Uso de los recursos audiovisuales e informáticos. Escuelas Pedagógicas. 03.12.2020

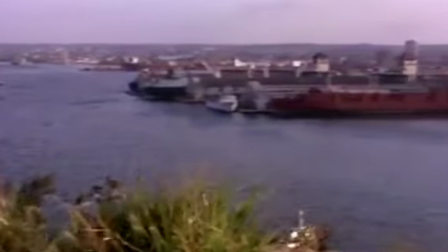752s
Dentro de este movimiento se distingue la panorámica horizontal o paneo, que es el movimiento de rotación lateral.
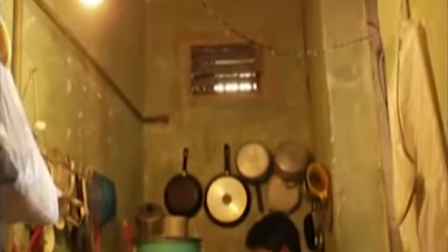760s
La panorámica vertical se da cuando el movimiento de rotación es de arriba hacia abajo,
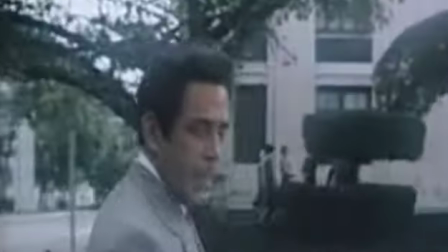766s
tilt down, o viceversa, tilt up. Cuando el movimiento físico es fuera de su eje, se le denomina traveling.
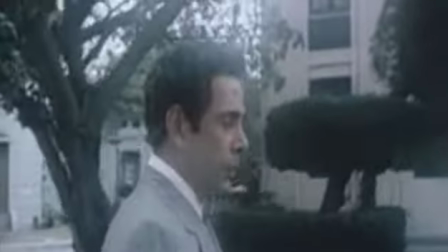774s
Consiste en un desplazamiento lateral de la cámara, paralelo al objeto captado, sin variar su posición sobre el eje que la sostiene,
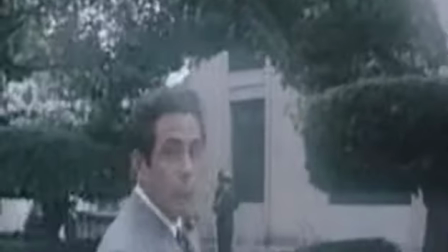783s
similar a lo que se hace cuando caminamos conversando con una persona.
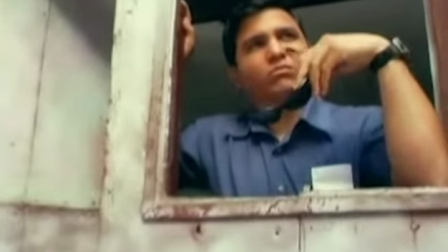788s
Si la cámara avanza desde un sitio lejano a uno más cercano, dolly in, o al contrario, dolly back.
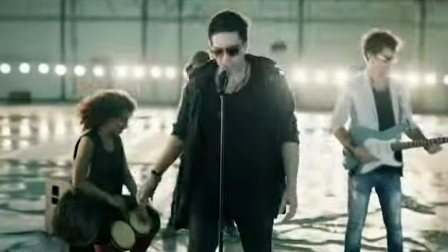795s
También puede ser ascendente o descendente, que es cuando la cámara acompaña al personaje en movimientos hacia arriba o hacia abajo.
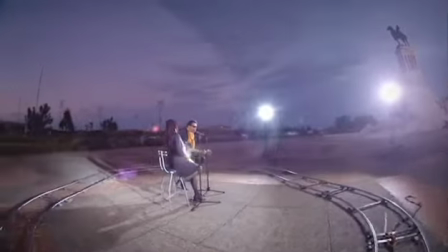805s
Cuando la cámara se desplaza alrededor del personaje con una finalidad romántica o simbólica de encierro,
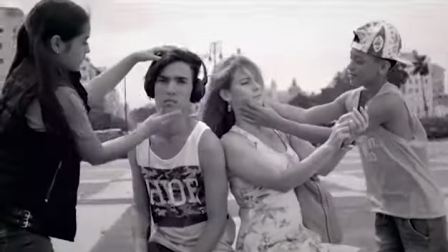812s
se dice que el movimiento es circular.
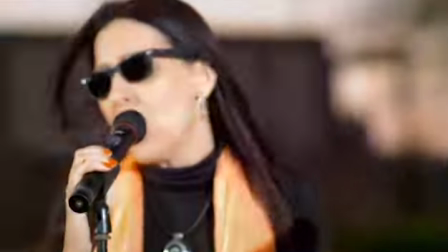814s
Se acostumbra a ser situado la cámara en una vagoneta con ruedas que se desplazan sobre un carril de hierro.
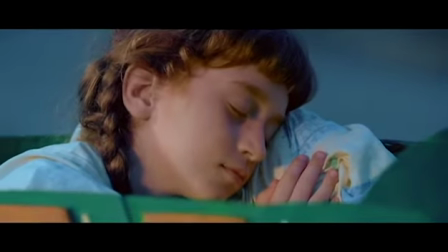822s
También se encuentran los movimientos ópticos. El zoom.
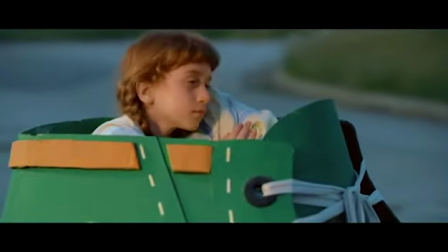825s
El movimiento de zoom se realiza con las cámaras que tienen objetivos variables, es decir, objetivos zoom.
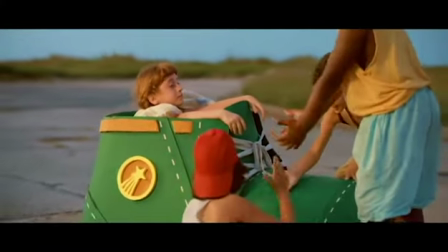833s
Permite hacer que los objetos se acerquen o se alejen sin desplazar la cámara. Otro de los aspectos fundamentales tiene que ver con la angulación de la cámara, ¿sí? El ángulo con que se tome la figura va a lograr que se engrandezca o que sea más pequeño, que se vea más pequeño, es decir, esa angulación va a dar una intención también a lo que se quiere contar. Puede ser también incluso neutro o puede desarrollarse desde arriba o desde abajo y esto puede llevar entonces a un cenital o un nadir. Son de alguna forma angulaciones que le van a dar un papel fundamental a la historia porque son recursos que usa el realizador para transmitirnos un mensaje. Y nosotros como docentes debemos usar esas ideas para lograr una guía de observación que tenga en cuenta estos aspectos unidos al color, a la textura y a otras ideas que también se ponen de manifiesto dentro de la imagen. Esa realización de imagen tiene siempre una de estas intenciones. Ángulo de cámara.
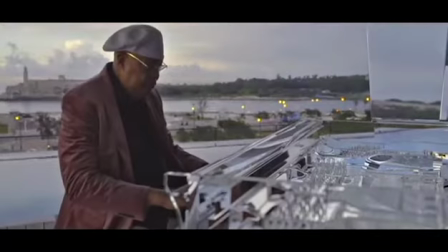891s
Perspectiva que subtiende la cámara al tomar cualquier objeto desde un emplazamiento dado.
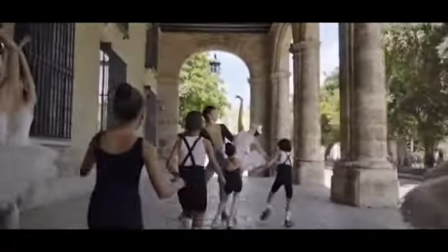896s
Ángulo de inclinación.
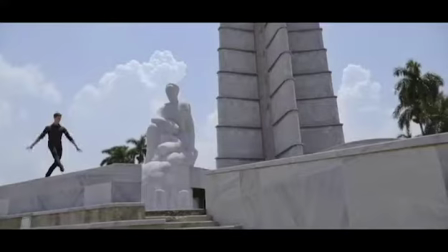899s
ángulo que se forma entre la horizontal y el eje de proyección de cualquier equipo, ya sea de diapositivas de cine.
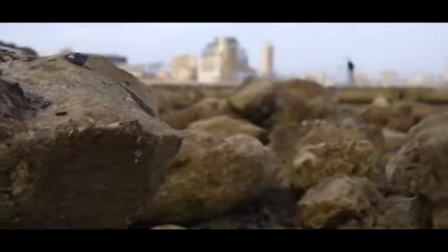906s
El término puede emplearse para referirse a la inclinación de la cámara de cine,
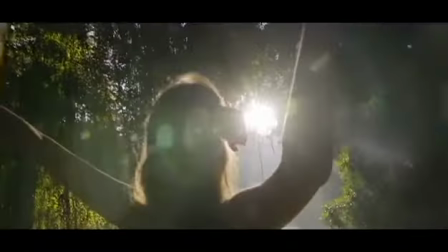912s
fotográfica o de televisión, en cuyo caso se obtienen tiros en picado o en contrapicado.
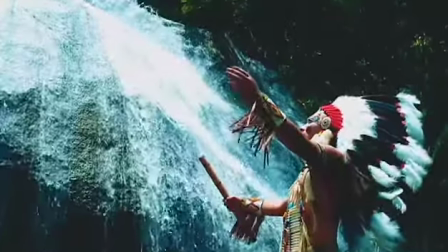919s
Contrapicado. Toma realizada por la cámara situada desde la parte baja de una figura o objeto.
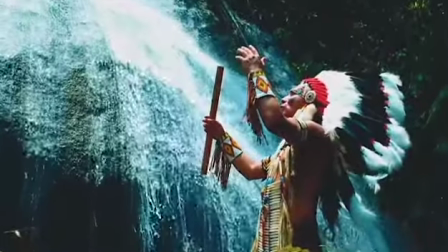925s
Esta angulación de la cámara añade un fuerte valor expresivo a las imágenes,
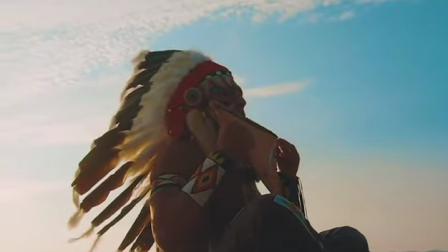929s
ya que por razones de perspectiva el personaje queda engrandecido,
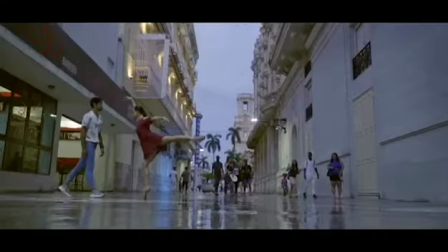935s
potenciado, de manera que parecerá agigantado y poderoso. Suele indicar superioridad.
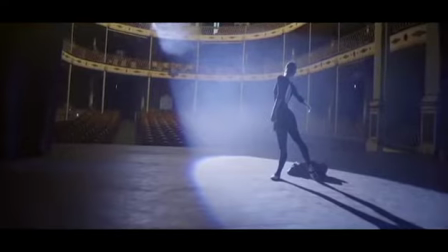942s
Ángulo normal. Se obtiene cuando una línea perpendicular al objetivo de la cámara incide en perpendicular sobre la cara del personaje.
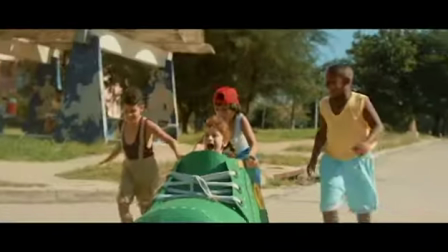950s
En este caso, la cámara está situada aproximadamente a la altura de la mira de la persona.
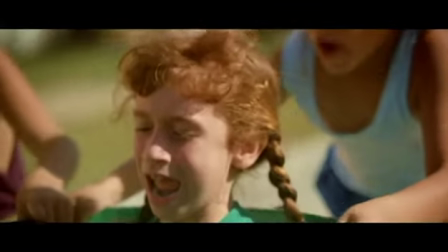956s
El ángulo normal por sí mismo no proporciona ningún valor expresivo especial,
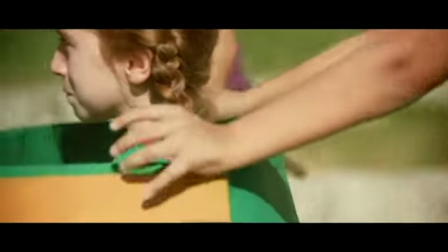961s
aparte del que aporten los demás elementos sintácticos utilizados. Yo los invito a que cuando ustedes vean una película, una serie u otro programa de televisión, pues puedan identificar los planos, las angulaciones, los movimientos de cámara, porque son aspectos necesarios para poder entender precisamente el lenguaje audiovisual y ver la intención que va a tener cada uno de ellos.
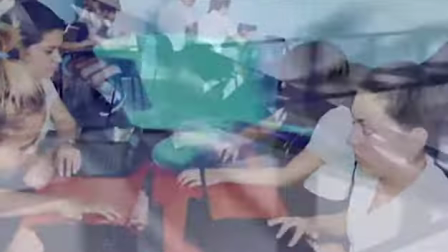La luz juega un papel fundamental dentro de la realización audiovisual.